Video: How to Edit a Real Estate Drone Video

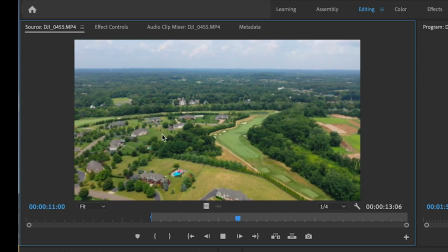I use these so you can, you know, get an idea of what the surrounding area is like.
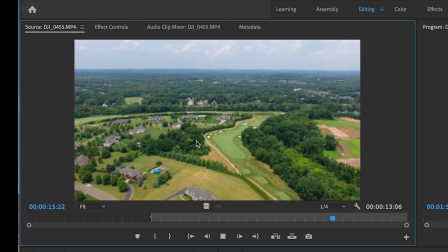Here we have a golf course, so we wanna show that off, and the neighborhood and all that good stuff.
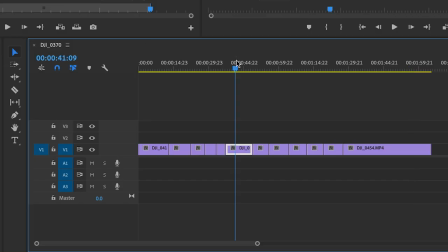About all I need from that. This is gonna go somewhere in the middle, definitely before this shot.
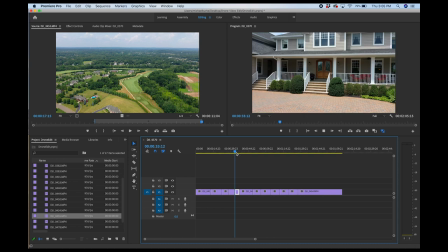And before that shot, probably. I'm gonna put this in here for now.
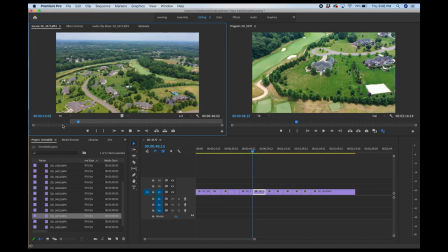This is my approach shot here. And like I said, this will be my opening shot to the video.
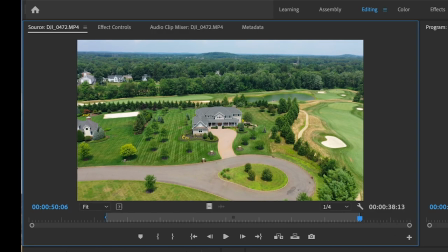So I'm gonna take it out about there. And like I said, this is gonna open my video, so this is going right in the beginning.
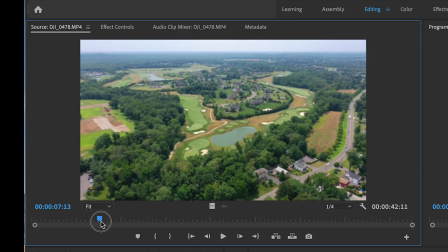Next, we have a sweep. High up sweep of the rear of the property. Take it in about there. Actually, probably in about there. That was a little bit of a jerky movement there.
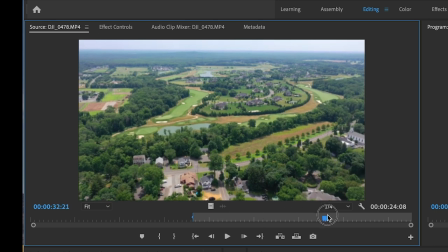I'm just gonna scrub along here and kind of find an out point. It's probably good.
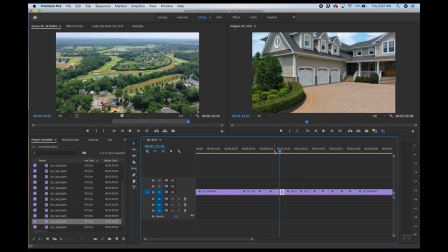And I'm gonna put this next to the other high up shot we did here.
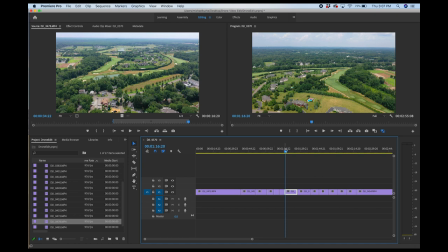This one, yeah. This will go after this one. So I have my front high up sweep here, and then I'll have my rear one coming right after that.
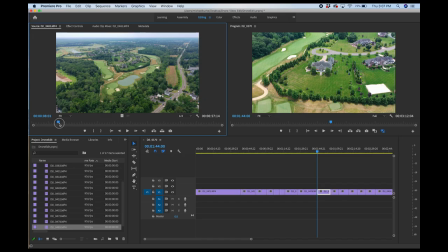And the final clip I have here is, it's another approach shot towards the back of the property. I don't always do these, but you know, since this property has this beautiful golf course around it,
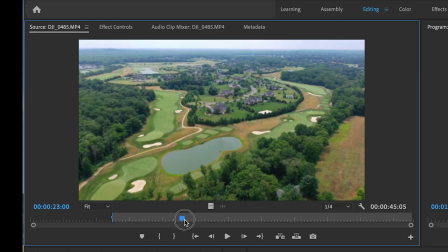I thought it'd be cool to show how the back of the property backs right up to this golf course.
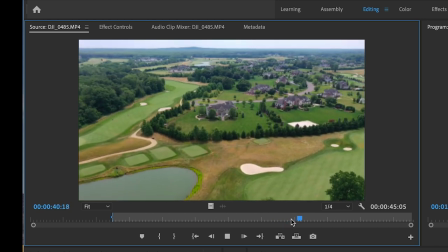That's a, you know, obviously a selling point for this house. So you always want to capitalize on those selling points.
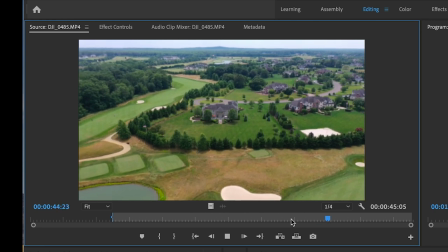That's what the agents want. So that's what we're going to give them.
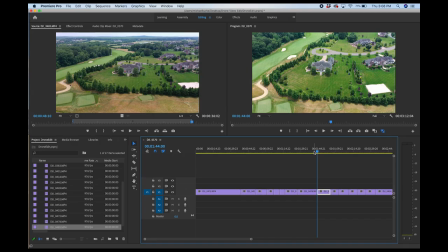Going to go out about there, and I'm going to have that come right after this shot. So I'm going to stick this in right here. All right. So now we have all of our clips assembled on the timeline here.
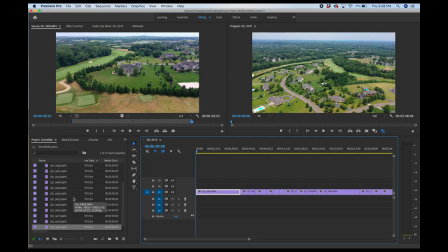Now what we want to do, I'm going to hit Command I,
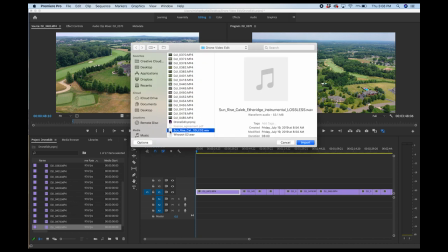go back to my folder, and I'm going to import my song, which I already have picked out here from Soundstripe, actually, which I am a subscriber to, and they are a great source for licensing music for your real estate videos, so I highly recommend them.
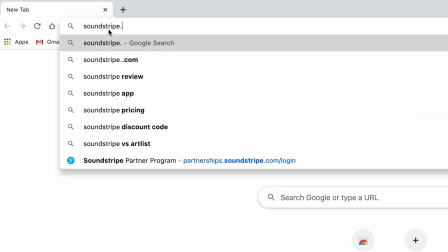You'll find a link to them down in the description, and I actually have partnered up with them.
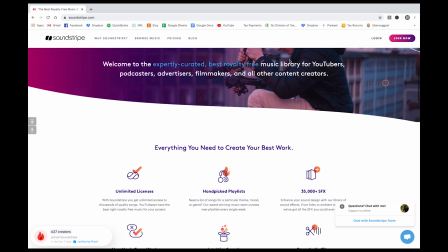You'll see a 10% off coupon also in the description, so by all means, sign up for them and use that 10% off coupon.
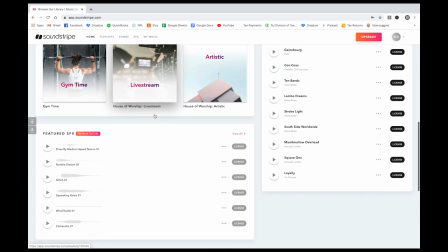They're great. I highly recommend them. You know, I used them for years before I teamed up with them recently.
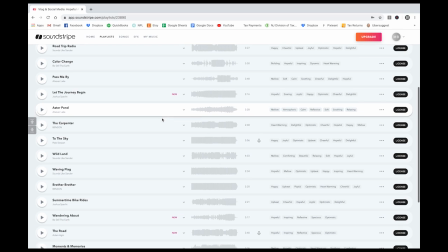So I only promote things that I really find useful and products that I also think are good and use myself.
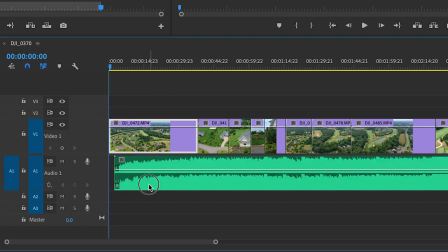So, all right. So I'm going to drop my song in here. Let's see what we got here.
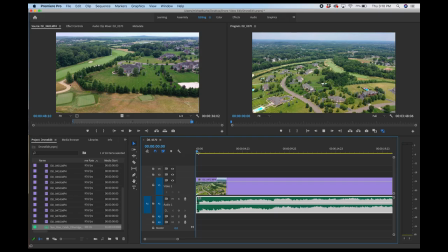So,
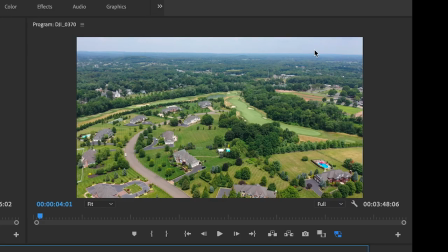all right, so first thing I'm noticing here with this clip is you'll see the horizon is crooked, and we don't want that.
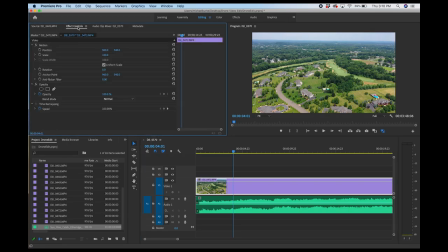That's a pet peeve of mine. If you select the clip, I'm going to go to effect controls here, and I'm going to do rotation. Which way am I going here? Minus one, maybe? Yes. Yeah, minus one, about straighten that out.
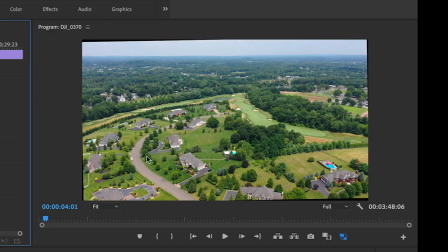But you'll notice here we have black here and here. So what we want to do is scale it up a little bit.
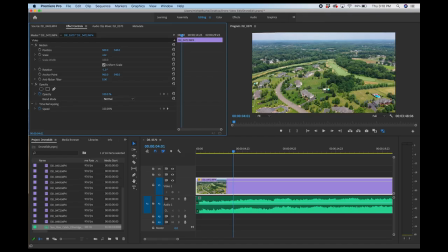102, I'll try, let's see. No, that's not enough.
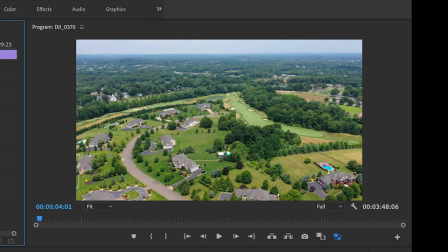103, maybe. And that looks good. I filled in the corners here, so we're good on that.
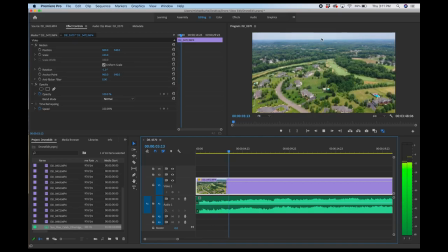All right, so now the horizon's straight.
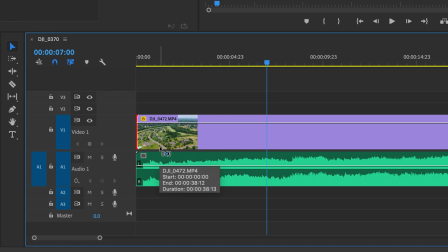So I wanna do a fade in here, so I'm just gonna hit Command D, which will give me the default transition, which is across dissolve. Gonna extend it out a little bit.